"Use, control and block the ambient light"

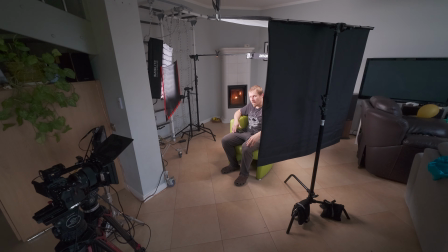65:41 And now I have to clean this room and bring it to the previous state, so it would take probably an hour, but I guess I've been able to create few different looks,
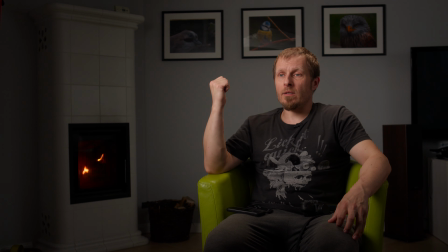65:57 and you can see that now the
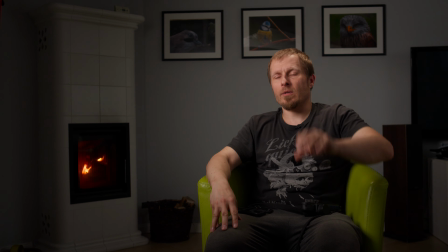66:02 fireplace is like almost not illuminated, and this look is with a one stop of ND.
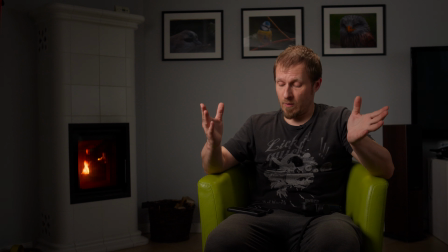66:10 So maybe I could remove the filters and this will look better, and then I will have still control over my hand.
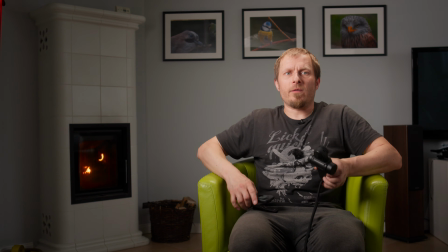66:18 So let me try the last one. Yeah, so now I have definitely adjust the key light because it's too strong,
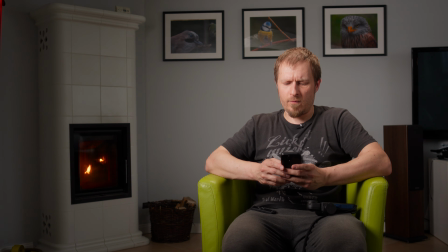66:27 and the hairlight too, so I'm going to 40 with hairlight.
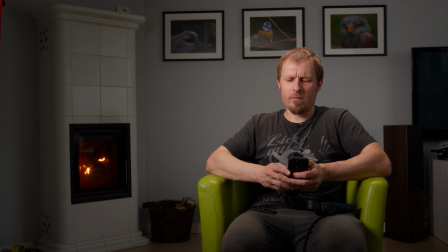66:34 It might be still too much, and this was around 15 before, so it's actually the same look.
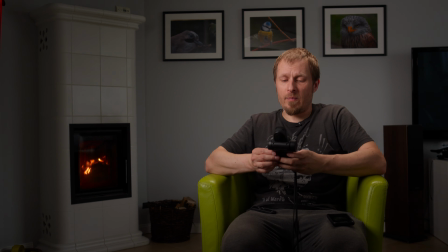66:45 The ambience probably is killed now.
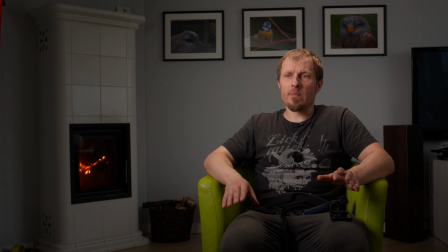66:50 So now still my face is exposed higher than my hand, which is a plus, but it is still kind of moody look, although the fireplace is brighter.
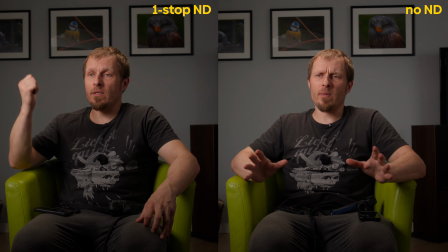67:00 So maybe it's a bit brighter, like the background is a bit brighter, but then I have the same exposure on my face.
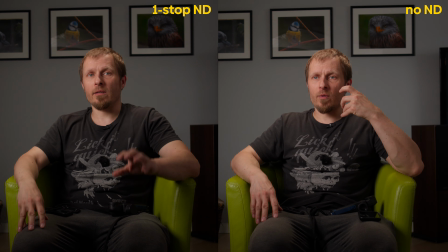67:08 So not sure about the exposure on the shadowy side, but it's probably the same.
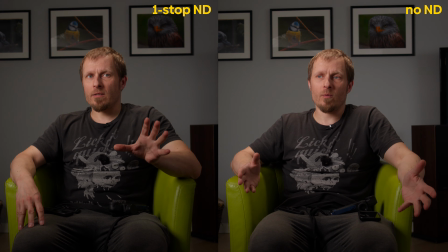67:13 So you can choose whichever of the looks is better,
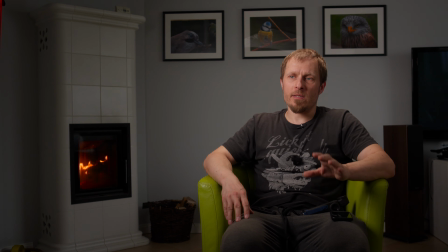67:16 and I can see that like now the fireplace is the highest exposed part of the frame, those really bright flames, but I guess it's not a very distracting.
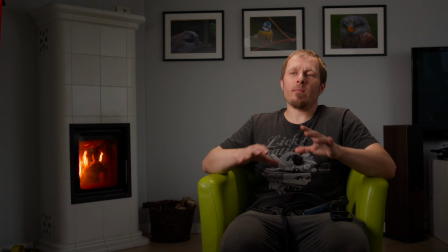67:31 So I guess that's the final look, and I'm not saying it's like the best look, but it's another look.
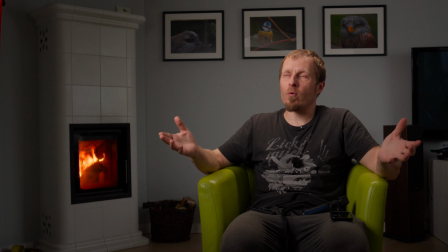67:37 So I've been able to create like 8, maybe more looks with all these tools, with ND filters, the neck, the bounce, and also the net and grid.
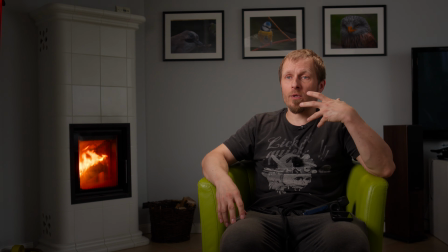67:50 So some of them is probably the best, and I think also shooting the shadow side of the face is also better to create more depth and more shape to my face. Yeah. So I hope this exercise was helpful, and I think that's it, and cheers mate.